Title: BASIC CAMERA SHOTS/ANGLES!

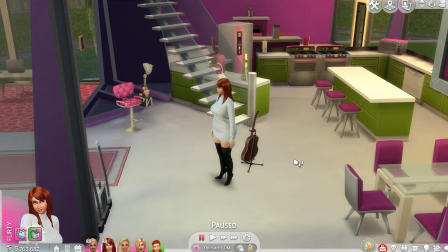[0:00]
Okay guys, so welcome back to another tutorial, whatever BTS intro video. And today I'm going to be going over the different types of camera shots as well as,
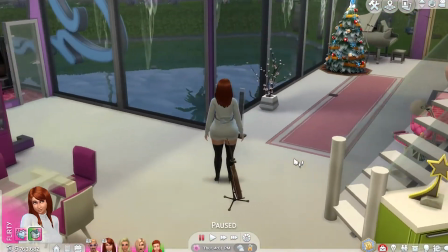[0:15]
tricks and tips and blah blah blah blah blah. I'm just gonna keep this really simple.
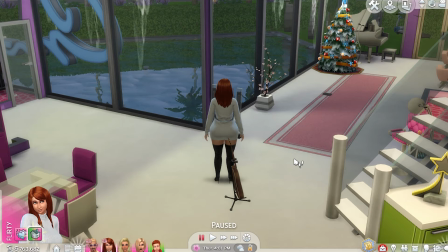[0:20]
This is not gonna be in depth or like really advanced. This is like for beginners. With how I screen record, capture all of my shots, I obviously know what shots I'm looking for, and a lot of people don't know what shots they're looking for 9 times out of 10.
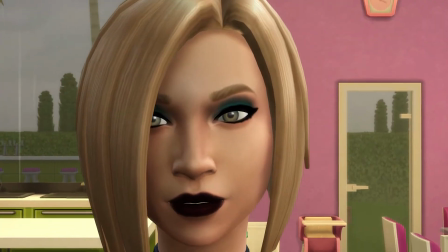[0:37]
So I'm gonna go over the close-up, the extreme close-up, the medium shot,
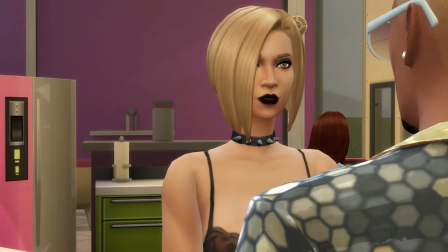[0:43]
a wide shot, over the shoulder shot, as well as a POV shot, an overhead shot, and an under view shot.
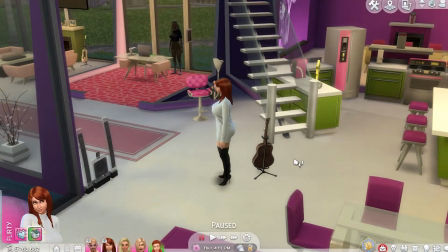[0:49]
Those are just very like simple shots that you can capture, like,
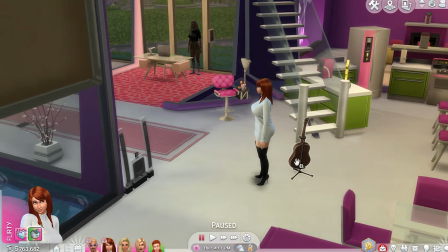[0:54]
basically like a film, a movie, a show, or whatever, but this is gonna be in game.
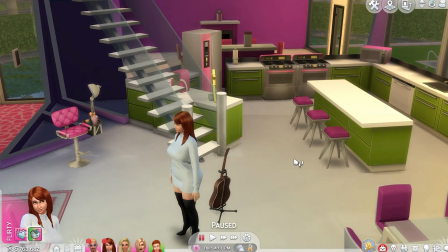[1:00]
So let us get started with somebody.
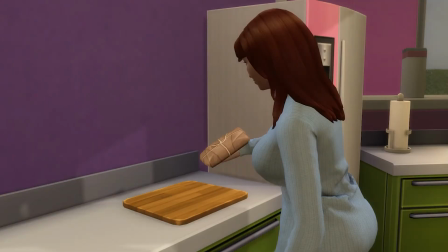[1:06]
All right, so before I show you guys, I wanted to go over one thing. So there's this term that is used in photography as well as film, and it is called the rule of thirds.
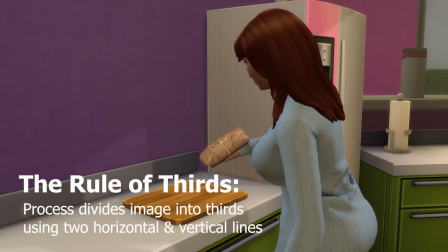[1:20]
And what that essentially means is,
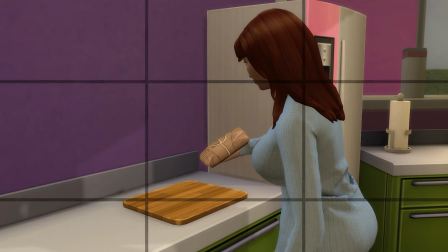[1:23]
it's basically dividing an image into thirds using, two horizontal and vertical lines. Our subject is usually always closest to the farthest either right side or left side, depending on whatever shot you're getting.
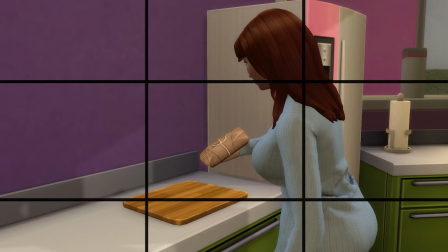[1:40]
So in other words, when you position your most important subject in the intersection points, on the other side, you create that space.
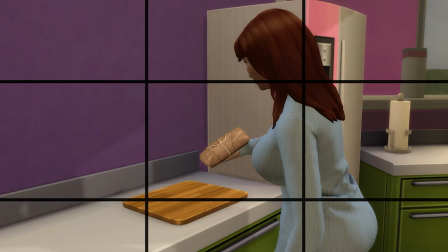[1:53]
You create that negative space. And when your subject is in between these points, it gives it a more natural look. It puts emphasis on your subject, and it just honestly makes everything look cleaner and look more cinematic and just look more put together and drives the story more.
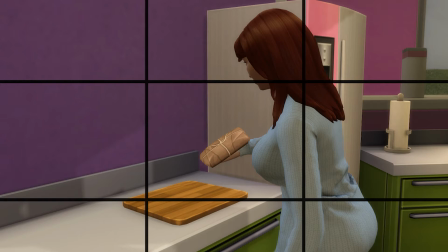[2:11]
So that's all it really does. Instead of having her just dead center. I mean, I didn't really need her dead center for that shot, but instead I followed the rule of thirds where she is in between the intersection points and she's on the intersection points, and then the other space,
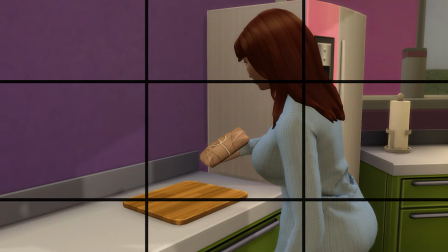[2:29]
there's basically nothing else there, but it gives it more of a cinematic feel, look.
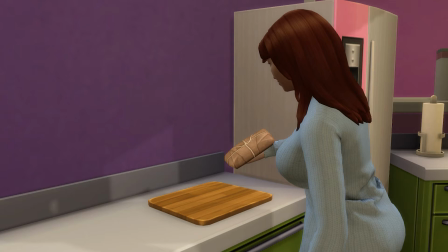[2:36]
There's more emphasis on the shot itself. And so, I mean, this can easily be a regular medium shot right here. So I'm just gonna play it for you so you guys see how this looks. Hopefully she doesn't move.
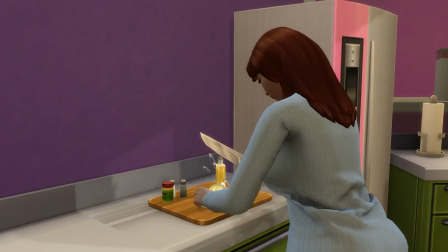[2:52]
Yeah.
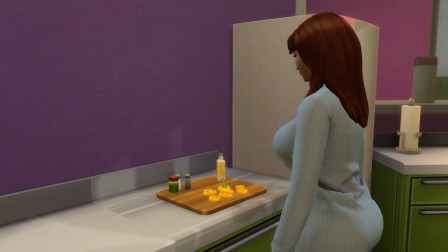[2:57]
Now, if I wanted to get a close-up on the food,
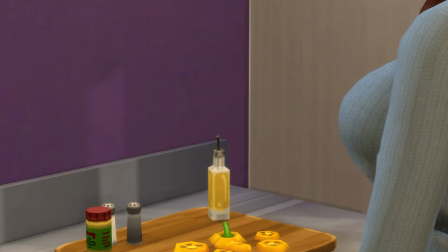[3:01]
I mean, I can scroll down and this will be like a close-up on the food, so to speak.
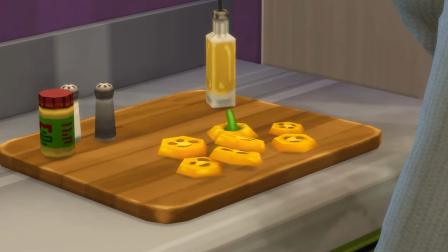[3:08]
Again, it depends on the image, so I would say that this is a close-up. Extreme close-up is when you see everything, you see all the details. Obviously this is Sims, so right here this would be like a close-up shot.
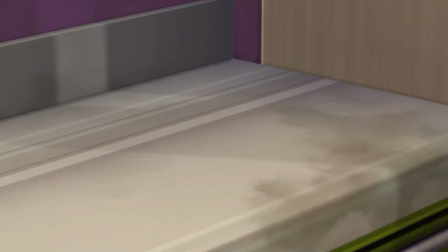[3:19]
Right now she just took the food, so let me just show you guys another example.
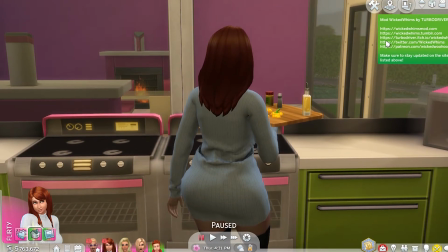[3:24]
By the way, to get into camera mode, press tab. If you haven't seen the previous tutorials, then yeah, press tab to get into camera mode.
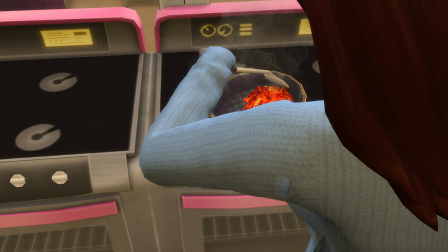[3:33]
If I wanted to do an overhead shot, this is how it would look.
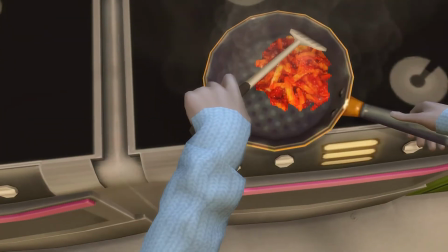[3:38]
So pretty much, hold on, let me just get my stuff right.
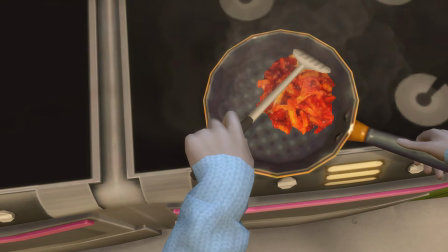[3:47]
So like this is like an overhead shot of the food, like how you see on those tutorials, those food tutorials where you see the overshot, you see the food getting made. This is an example of an overhead shot right here.